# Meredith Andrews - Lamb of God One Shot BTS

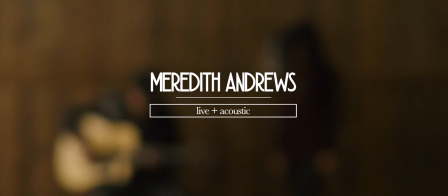Hey, Evan Borster here and I just wanted to kind of quickly give you a peek behind
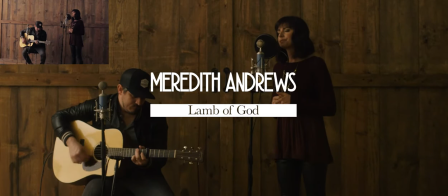the scenes at one of these one-shot live and acoustic videos that I did with Meredith Andrews.
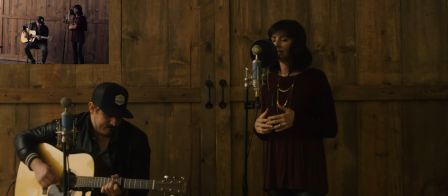John Mason was so kind as to shoot a little behind the scenes and rolled during the whole take of the song so I figured that I would
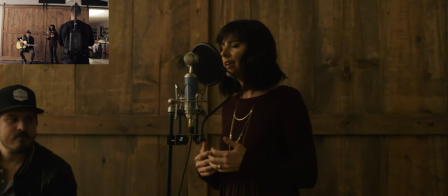throw it up there synced in with the performance and you can kind of see me operating the easy rig there so we're in a super cool
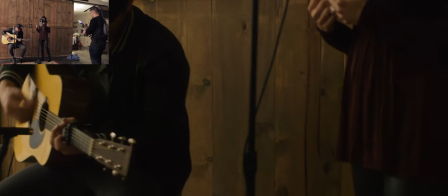secret location here and
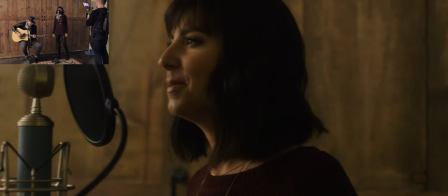we kind of added this at the last minute because we were having a lot of wind issues outdoors so
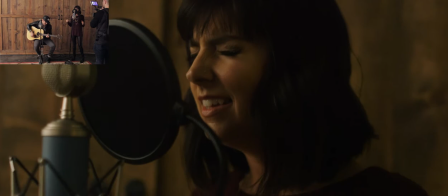we came to this backup location and it was they had
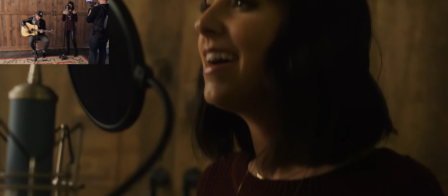this really cool wall and the one problem was the lighting and there wasn't great but But I was able
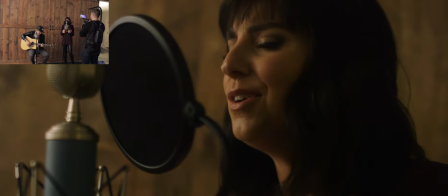to key both of them using a Westcott flex light which is currently to
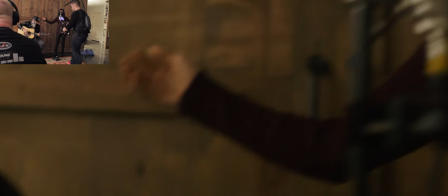their left and just being bounced way up into the ceiling and kind of creating a soft key on both of them.
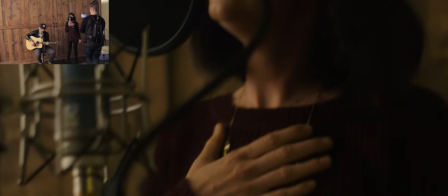And then that was really all I did lighting wise aside from turning off some overheads and leaving some other stuff on for Phil and whatnot.
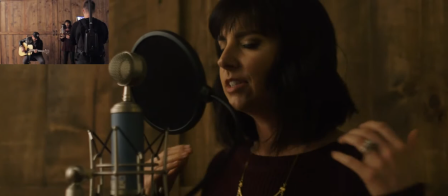But yeah, these are kind of an interesting project. You get to see the attempt at smooth,
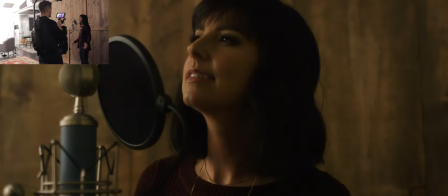easy rig work for approximately 4 minutes straight, which is not the easiest thing.
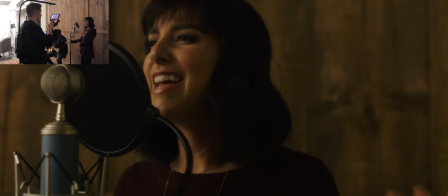If you look up at that little picture-in-picture right now, you can see where that flex is just blowing up that wall.
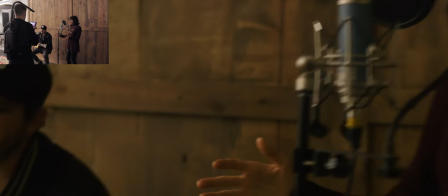And that's a 2x1 bi-color flex, I believe,
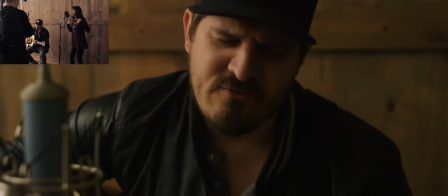from LensPro2Go, so super thankful to them for that. You can see my small HD 702 on top of my C100.
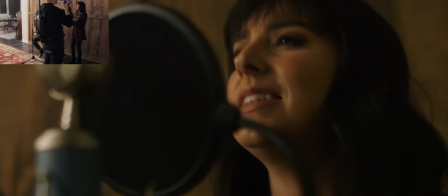I consider the 702 critical for any kind of project like these because
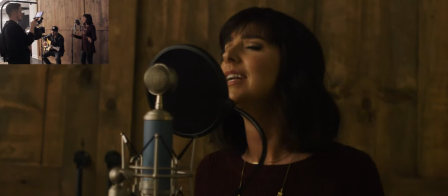you're trying to pull critical focus constantly for, again,
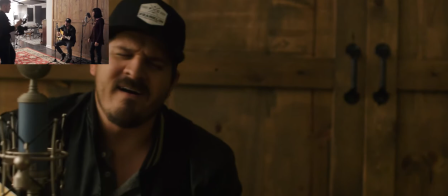four minutes, and judging that off the C100 monitor can be pretty rough.
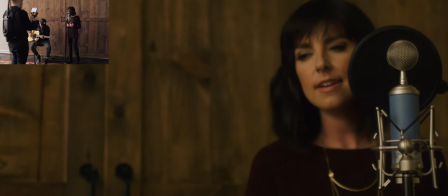one of the other tough things that leads to a few funky jiggles in this uh shoot is there was actually still some stuff on the floor
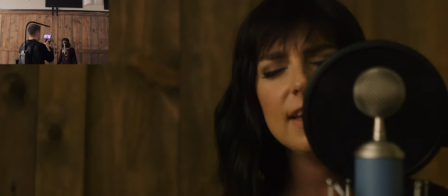because we were so cramped for time we couldn't really clear it out so i was trying to avoid stepping on things and you'll periodically see me bobble
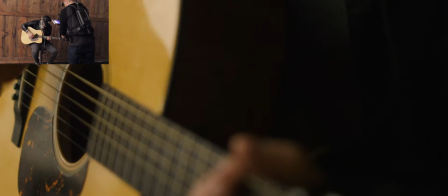a little from that so
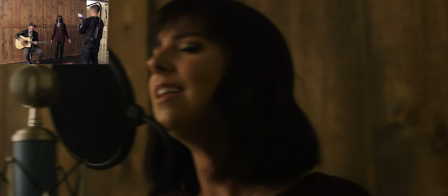one other thing with these is that you kind of i find that it's a lot easier to live in this like mid to tight space than wides actually um
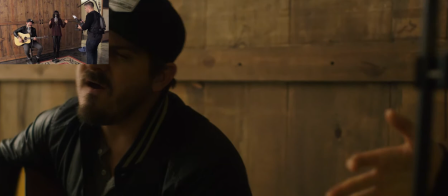it just gives it a little more energy it uh it kind of disguises some of the things that can be annoying about handheld in
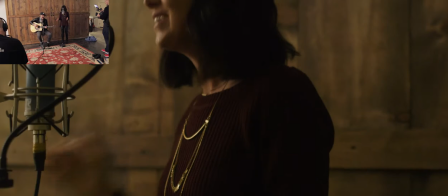the wides as well but you run into a lot of issues with trying to like predict hand movement like oh she's gonna put her hand up and then sometimes you'll track down
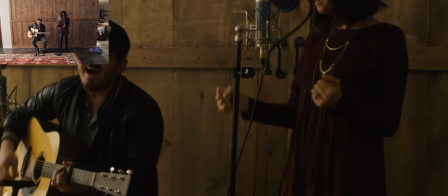or up and then they like don't do it and you get this kind of funny jump there um as far as
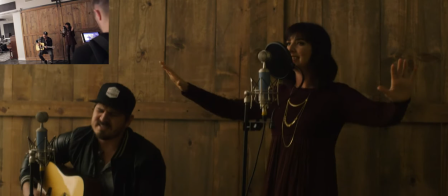sound we're running two bluebird microphones provided by Joel Russo, my audio engineer.
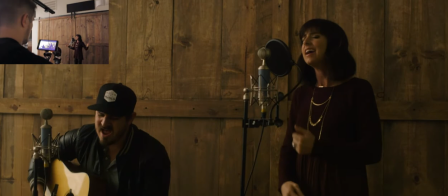He mixes all of these videos that I've done with all the different artists and he's the man and I highly recommend him.
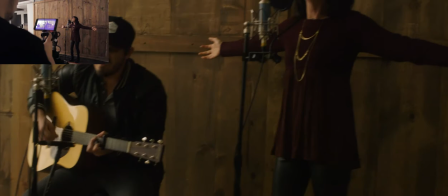And since we were in Nashville for this one he was able to actually do the recording as well which was super helpful.
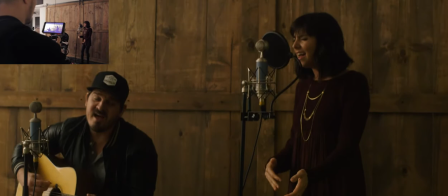So we're running Bluebird microphones into a Zoom H6 audio recorder.
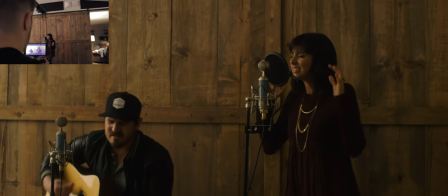I also have two MXL condensers and we're using some other
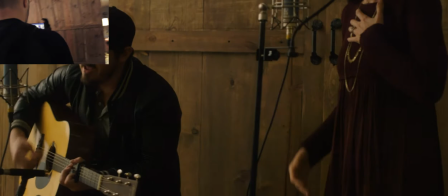honestly pretty cheap small diaphragm condensers here we tend to not get too
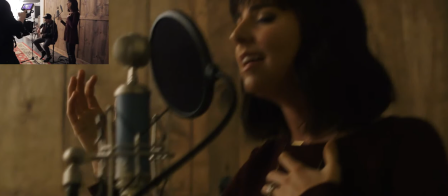fancy with microphones because most of the time we're outdoors and in the cold or heat or whatever
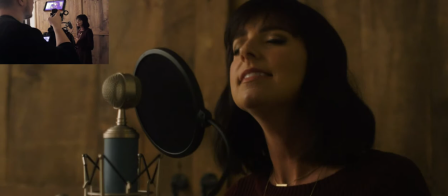and don't really want to damage big fancy studio microphones so we use
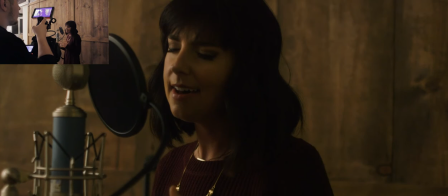stuff that's gonna sound good but isn't gonna cost us $5,000 when we break it and the Zoom H6 is an awesome audio recorder for these kinds of things so that's more or less how it goes so if you have any questions comment below thanks bye